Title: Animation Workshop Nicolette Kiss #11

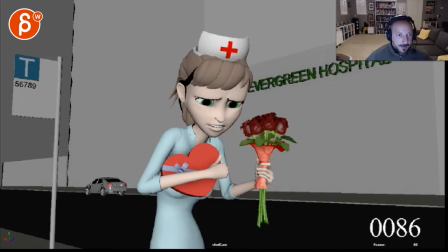all right let's take a look at this one and just quickly let's play this one through here
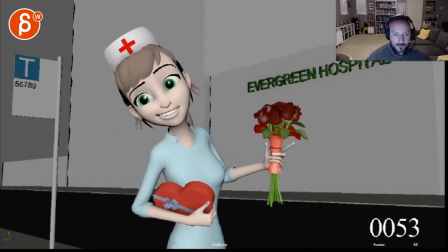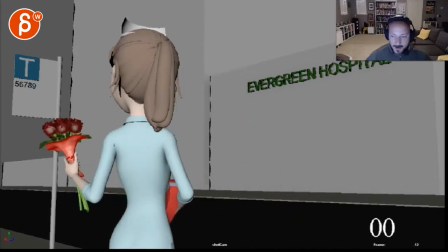all right so per your email you changed
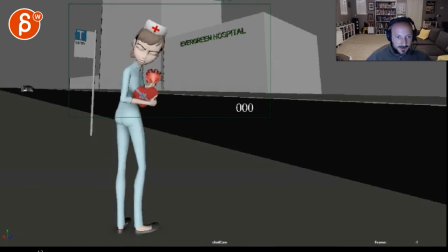a rework to the turn based on you can see here the steps so before that it was pretty much a single turn in Y without those steps I just did it before
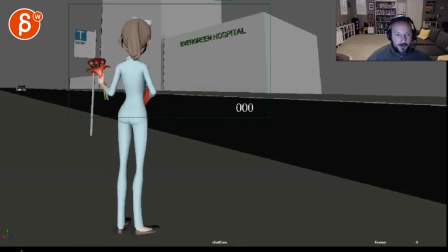which funny enough I really don't mind because it was such a quick wait what and it was almost as if she lifted one leg stayed on the heel of the other one and just
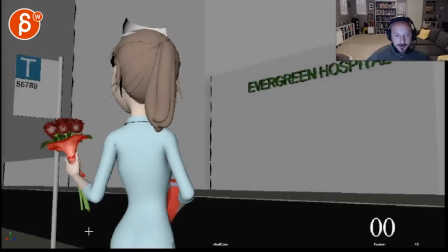did a quick turn it kind of fits the cartoony style and when look at it here
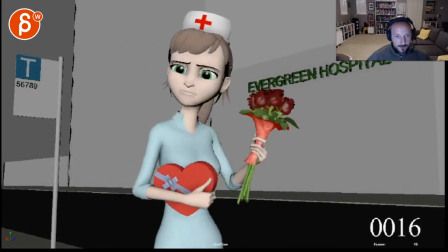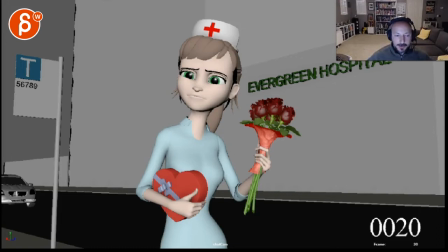i don't know to be honest it feels labored it's almost like you want to split the difference but you know you're showing it to other people and you're going to get a lot of
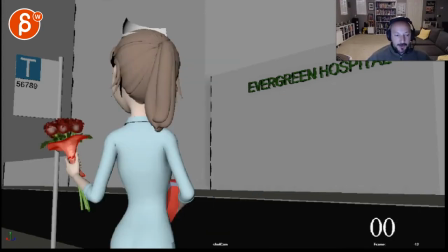um different opinions and subjective opinions to me it feels before that it had a snappy a snappy start hold
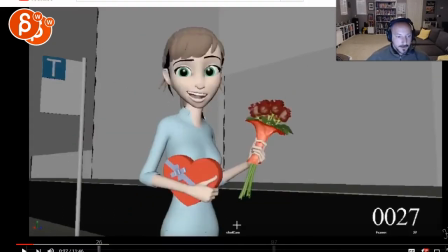on let me just bring it in so i can show it all right so snap back to my critique
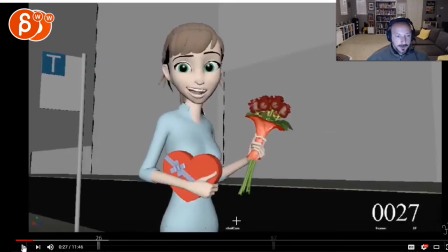here it's up a bit higher so you can look at it so here's the turn funny
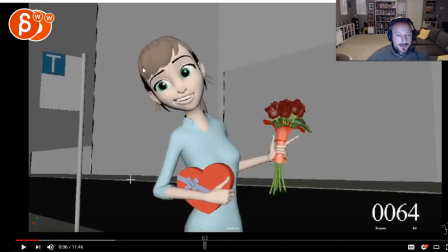enough having not seen this for a while i still prefer this turn but there's something almost stiff in terms of i gotta change my critique tool here how this she she turns around so quickly and i something i should have mentioned uh before I apologize,
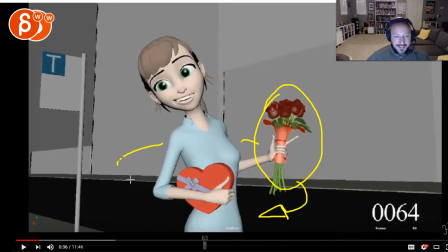but sometimes I just don't see it. Oh, it's not so good. It just felt like she turns around, and there's just not enough drag in the wrist and the flowers. I mean, this is not rigged, I'm assuming. I'm not sure, but there's something in the arm, the wrist, and the flowers that could just be offset more. So let me kill this here and just go back. Let's watch this.
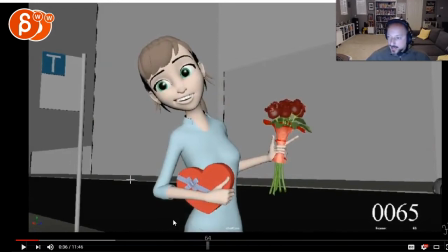And way, way back. I mean, you're writing it here. um so i ended up adding steps like you'd originally suggested but in a way that felt natural to how i acted it out um and to be honest i can't remember the the my initial notes and i'm just getting old but
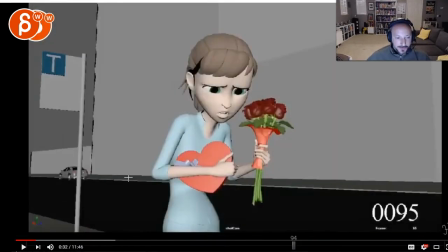um looking at this it does feel very clean in why how she turns
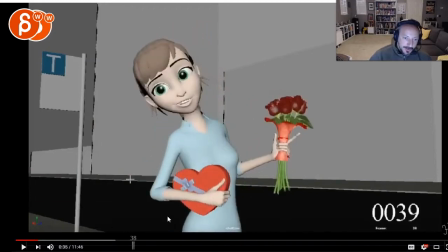so a little bit of a maybe a little a little move to the left to anticipate a couple frames and then turn with a little bit of an up and down in the root so that's kind of like that that quick hop like that's kind of i i like that aspect and it's
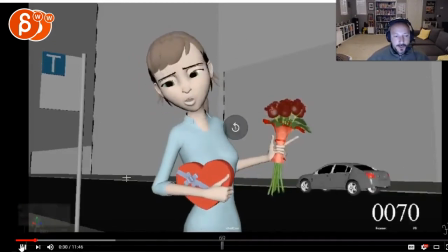the thing is it's also an interesting
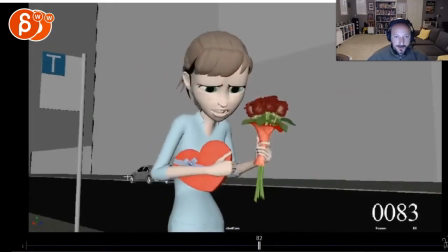quick surprise so hold on let's go back to my critique here so imagine like that's the beginning of the shot and
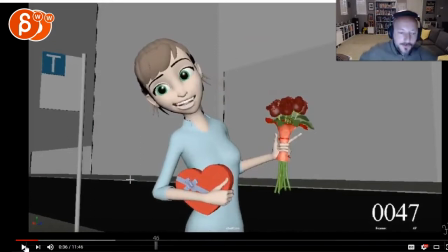i like this because it has the contrast of quick turn pause and then so it's a nice contrast of quick action like not a take or surprise but there's a cool thing of quick and then a concerned face
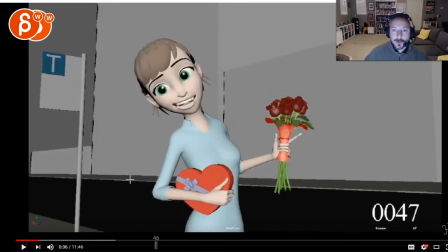and then relaxation into her performance whereas if we go back now
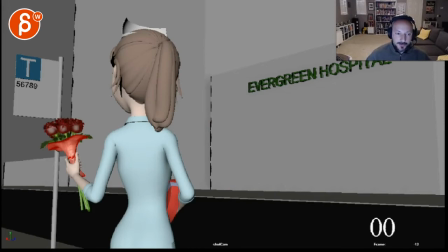I don't know it just feels labored it just feels like there's too much emphasis on it I think this is better that's what I was seeing last time last time I was just right now so I think that's great but there's something about